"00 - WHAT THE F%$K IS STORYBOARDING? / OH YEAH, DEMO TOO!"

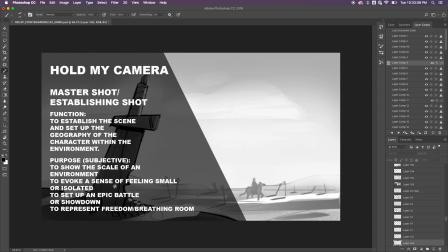764s
purpose because function is more of the technical definition of what i think you know this shot uh you know works as but then the purpose is more of how can the filmmaker utilize this this type of camera move or angle to evoke a certain response from the audience not just to say okay
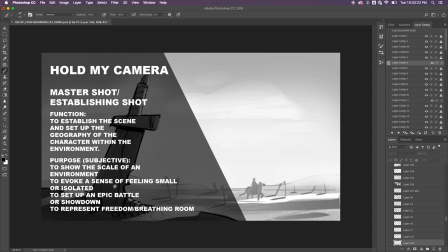780s
we need to establish the job just because we need to get that coverage you also want to think in terms of how your shots are going to evoke a certain emotion because again storytelling and and especially filmmaking is a very emotional endeavor and you want the audience to to empathize and to connect
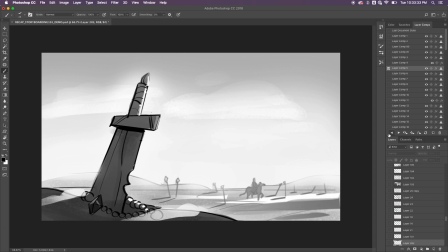795s
with this story you don't want them taken out let me go back here's use an example of a master shot where you have the environment i put a foreground element here just had a sense of depth that's something i forgot to add is that this type of shot can evoke a sense of
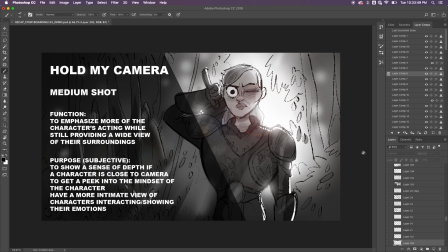811s
depth which is super super important a medium shot the function to emphasize more of the characters acting while still providing a wide view of their surroundings The purpose, to show a sense of depth if a character is close to the camera,
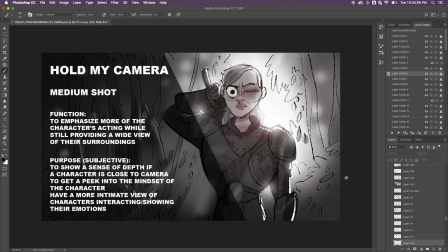826s
to get a peek into the mindset of the character, have a more intimate view of characters interacting, showing their emotions.
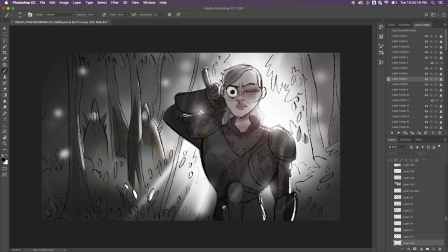833s
So in this example here, the camera is a lot closer on the character, so you get a much better sense of their acting and their mindset. but at the same time the camera is still wide enough to get a sense of the environment so that way uh you're not just so you're not
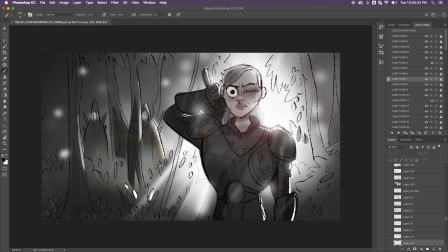850s
omitting any important information for example in the story here this knight is traveling through you know this forest but is encountering this mysterious threat in the background and that's something that's super important too is that the medium shot can omit only the irrelevant information so if this were to be a master shot
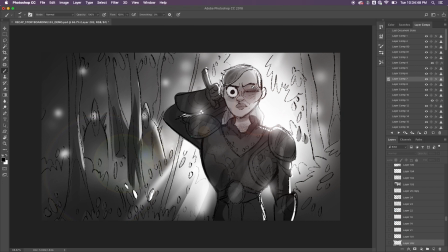867s
it would be an irrelevant choice because you're capturing all this other information that just doesn't makes sense where as with the medium shot the information is more here that way the audience can immediately read what the
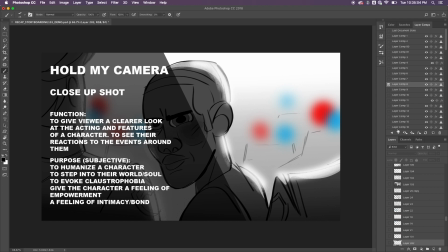884s
situation is in this in this scene close-up shot function to give viewer a clearer look at the acting and features of a character to see their reactions to the events around them purpose to humanize a character to step into their world
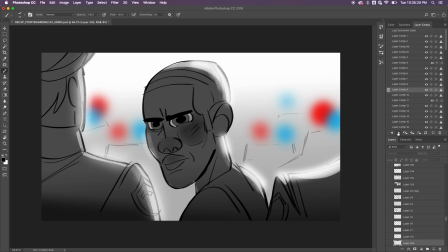897s
soul slash soul to evoke claustrophobia gave the character a feeling of empowerment or a feeling of intimacy bond so here of course you have this you know african-american man being arrested by cops and all this stuff is irrelevant you know that he's being surrounded
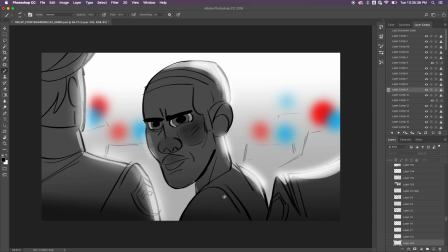913s
by this awful situation where he's being subjected to this injustice but the main focus here is is you know his face because you want to humanize this character understanding he is being unwrongly uh you know wrongly accused of a certain thing that he didn't do and so having this close-up helps to
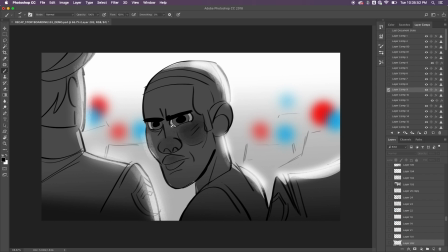931s
kind of give us a sense into his soul and and really empathize and humanize with with this character and close-ups can also be something that beginner artists could exploit and that's just the you know my take is that uh when i was starting off storyboarding i would utilize a lot of close-ups just
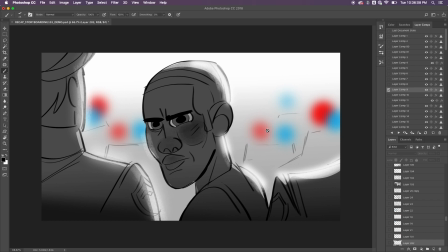949s
because i wasn't able to technically draw out these you know these you know environments and and it was just hard for me to really you know hone in on that craft of being able to establish the environment and that was something that I needed to learn.